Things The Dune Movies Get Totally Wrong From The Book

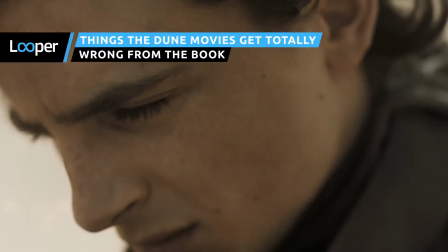Streamlined plots, ignoring lore, and cutting characters might spice things up on screen, but these changes to the Dune films left fans of the original book wanting so much more.
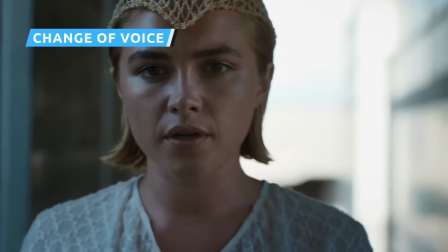In the novel, Frank Herbert frames the story with narration from Princess Irulan.
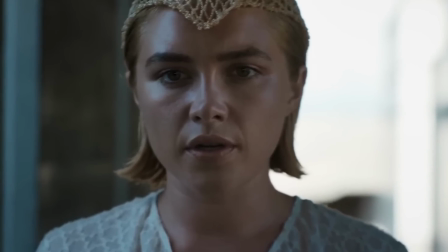While Herbert's prose jumps between the story's main players, notes from Irulan's diegetic writing serve as the glue holding the ambitious plot together.
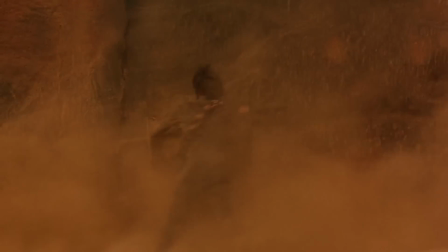Epigraphs from Irulan's later works of history give color to each chapter.
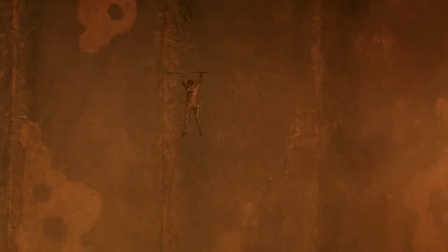These stylistic flourishes give the narrative of Dune the flavor of an official account taken from within its own universe.
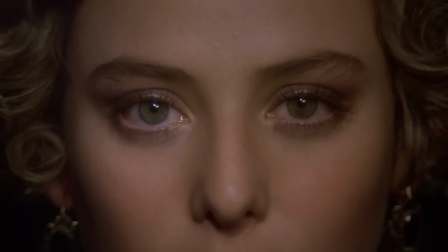While both the 1984 and 2021 adaptations include narration, they both feature different narrators.
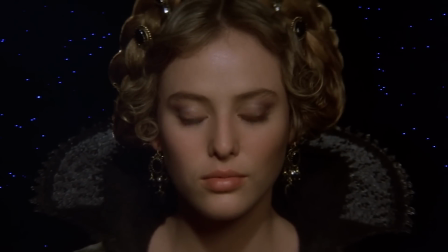In David Lynch's 1984 film, Princess Irulan, played by Virginia Madsen, introduces the universe of Dune and quickly explains the importance of spice before the opening title.
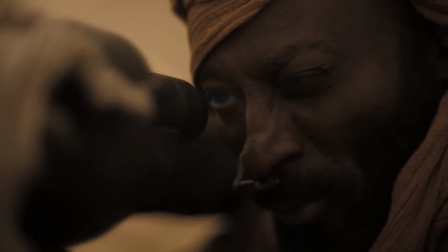In Denis Villeneuve's 2021 version, a voiceover from Chani opens the movie and introduces the struggle of the Fremen people to the audience.
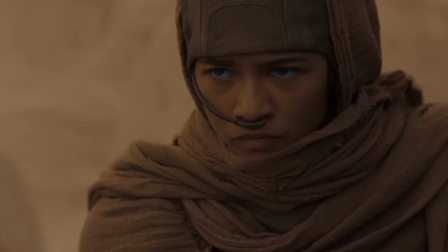Her narration is represented as part of the ongoing dreams consuming Paul Atreides.
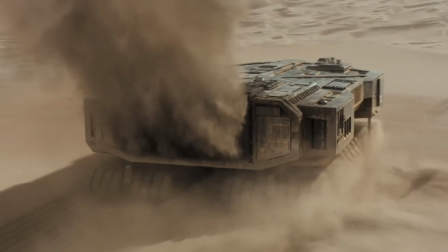In each film, the narration gets the audience up to speed on the conflict over melange, also known as spice, that drives Dune's universe.
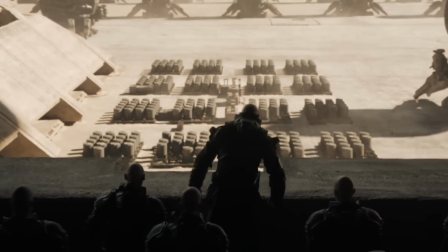While neither film's narrations serve the same purpose as Irulan's in the novel, both versions do attempt to give an entry point to the enormous world the audience enters.
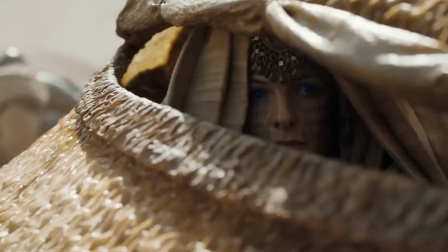It'll be interesting to see how much of this changes when Florence Pugh's Princess Irulan appears in Dune Part II.
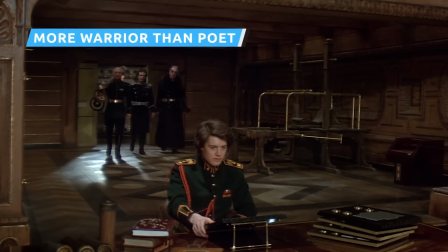Gurney Hallig, War Master of the House Atreides, appears in both the 1984 and 2021 adaptations.
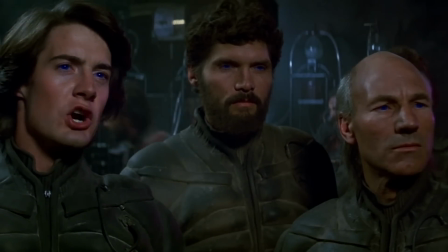While both films represent the character's loyalty and military might, neither quite nails the character's warrior poet traits.
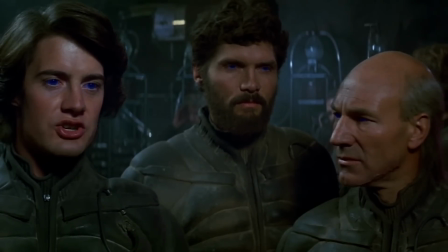In the novel, Halleck is often reciting poetry, singing, or playing an instrument called the balacet.
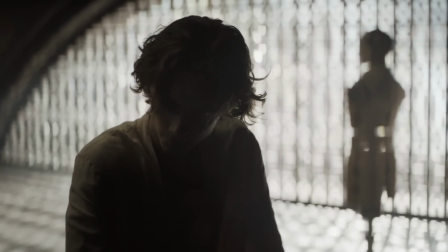Music, then? No music.
In both films, directors Lynch and Villeneuve seem to stress the character's warrior side more than his poetic aspect.
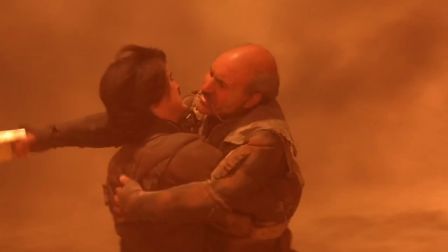The 1984 version, with Patrick Stewart starring as Halleck, uses Stewart's natural theatrical talent to smooth out Halleck's hardened edges.
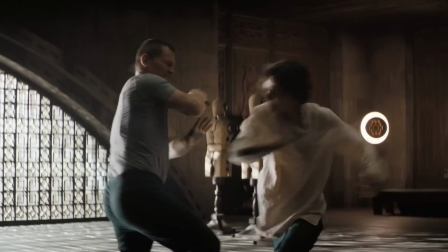In the 2021 adaptation, Josh Brolin plays Halleck as all business.
"...Smile, Gurney.
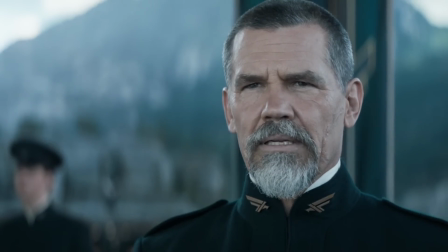I am smiling."
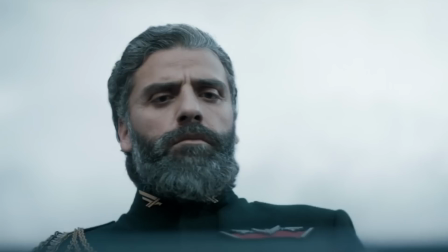In a roundtable with reporters, Villeneuve confirmed that he actually did film a scene of Halleck playing and singing the balacet, but opted to cut it for part one.
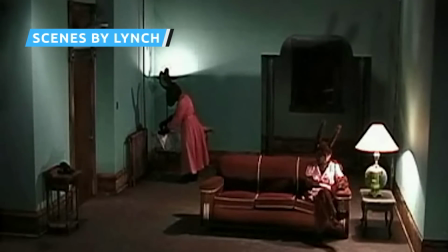Not many people make movies quite like David Lynch.
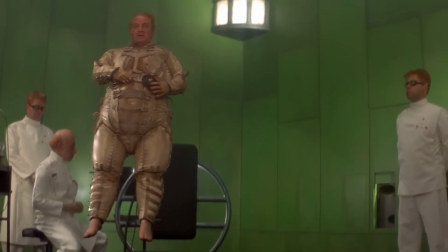For an example of Lynch's one-of-a-kind influence on his Dune adaptation, fans need to look no further than the heart plugs warmed by the Harkonnen servants.
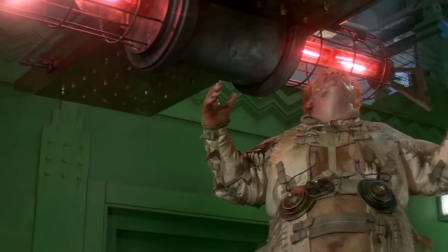From their initial appearance, Lynch wastes no time ensuring that the audience is immediately repelled by the Harkonnen brood.
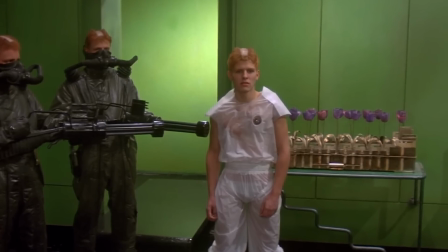Just when viewers think the Harkonnen boys can't get any grosser, the Baron calls the servant with a brass key surgically implanted into his chest into the room.
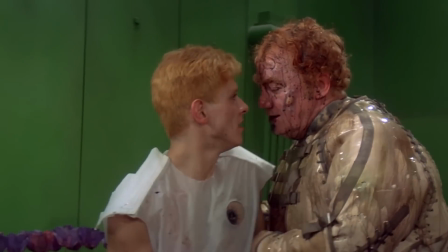After accosting the boy, the Baron removes the key, blood comes pouring out, and the servant dies.
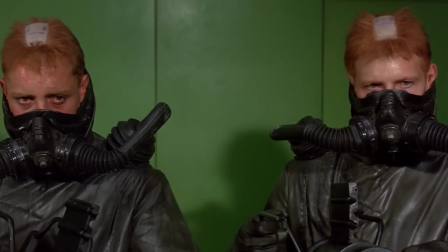In true Lynch fashion, the heart plugs are never explained or even mentioned.
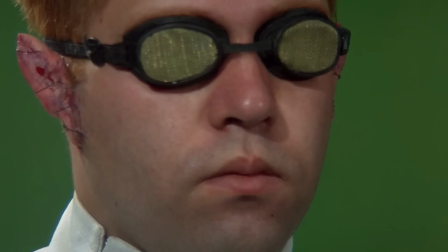However, the visceral nature of the device is so grotesque that to behold it tells the audience everything they need to know about the Harkonnens.
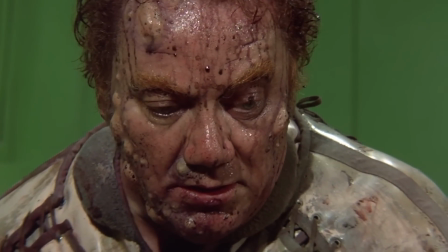Only a mad genius like Lynch could devise something that makes these villains even more vile than Frank Herbert ever did.
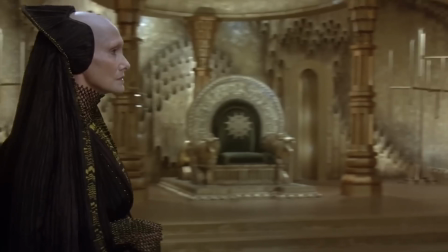Lynch also opens his Dune with a meeting between the Emperor of the Known Universe, Paddashat Emperor Shaddam Quirino IV, and a Spacing Guild Navigator.
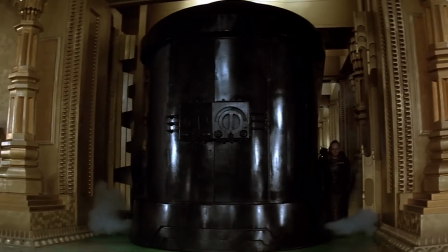The scene does not appear in the novel, but it quickly establishes Lynch's vision for a Dune universe that looks like a combination of sci-fi pulp covers and abstract painting.
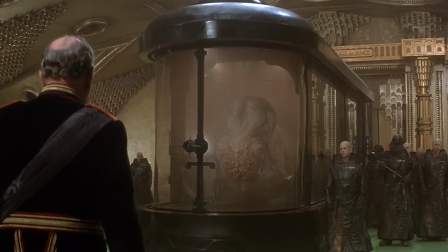Even though the scene's essentially an exposition dump, Lynch's bizarro creature and set design make a dialogue-heavy scene a grotesque treat to watch.
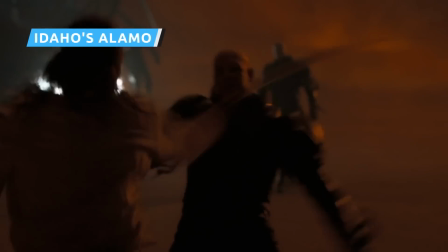Duncan Idaho's chemistry with Paul, his physicality during fight sequences, and moments of levity bring a ton of energy to Jason Momoa's character.
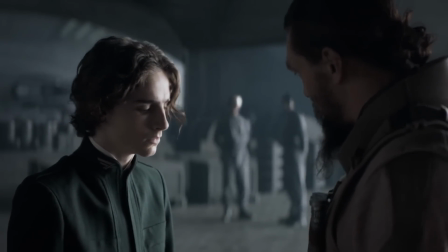Who are you? Want some muscle? I did? No.
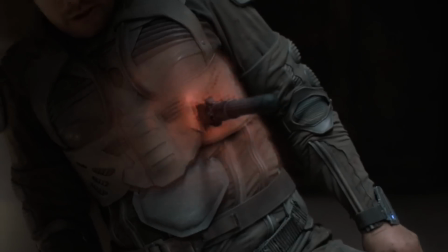Idaho is a fan favorite, so when he dies at the hands of Sardaukar warriors, it's no surprise that it's an emotional highlight and a standout action set piece all at once.
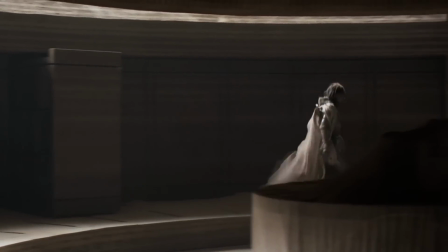In the novel, however, Idaho's death occurs during a chapter following Paul's perspective, So Paul and the audience don't get to see Idaho's last stand against the Sardaukar.
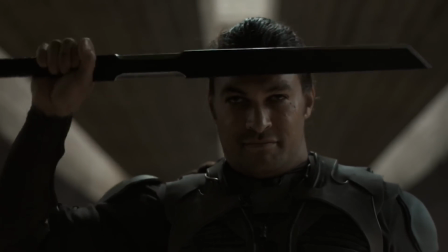The film also raises the emotional stakes of Idaho's death by having Idaho close the door between the Atreides and the Sardaukar.
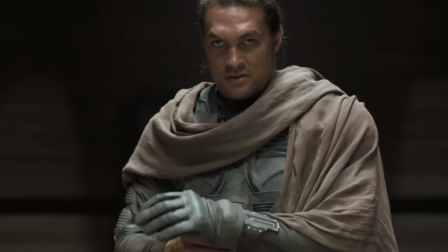Paul seals the door himself in the book. Small changes like these are what give Idaho's death its wallop on the big screen.
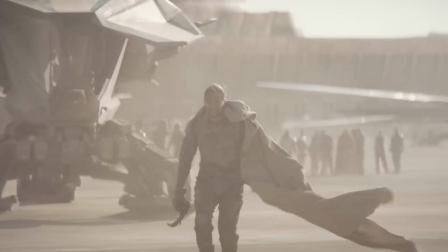Villeneuve spends a sizable portion of the first act developing the relationship between Duncan and Paul.
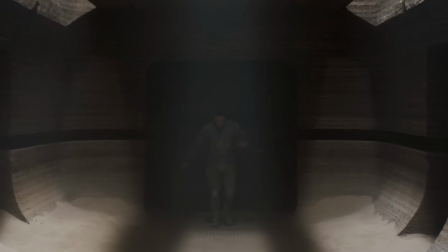Because the relationship is better developed on screen, the audience feels the impact the decision has on Paul when Duncan sacrifices himself to save the young Duke.
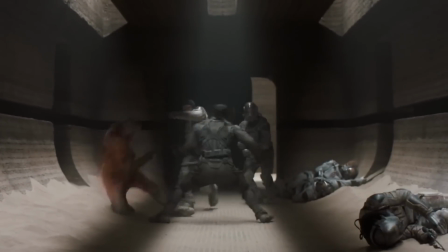Luke.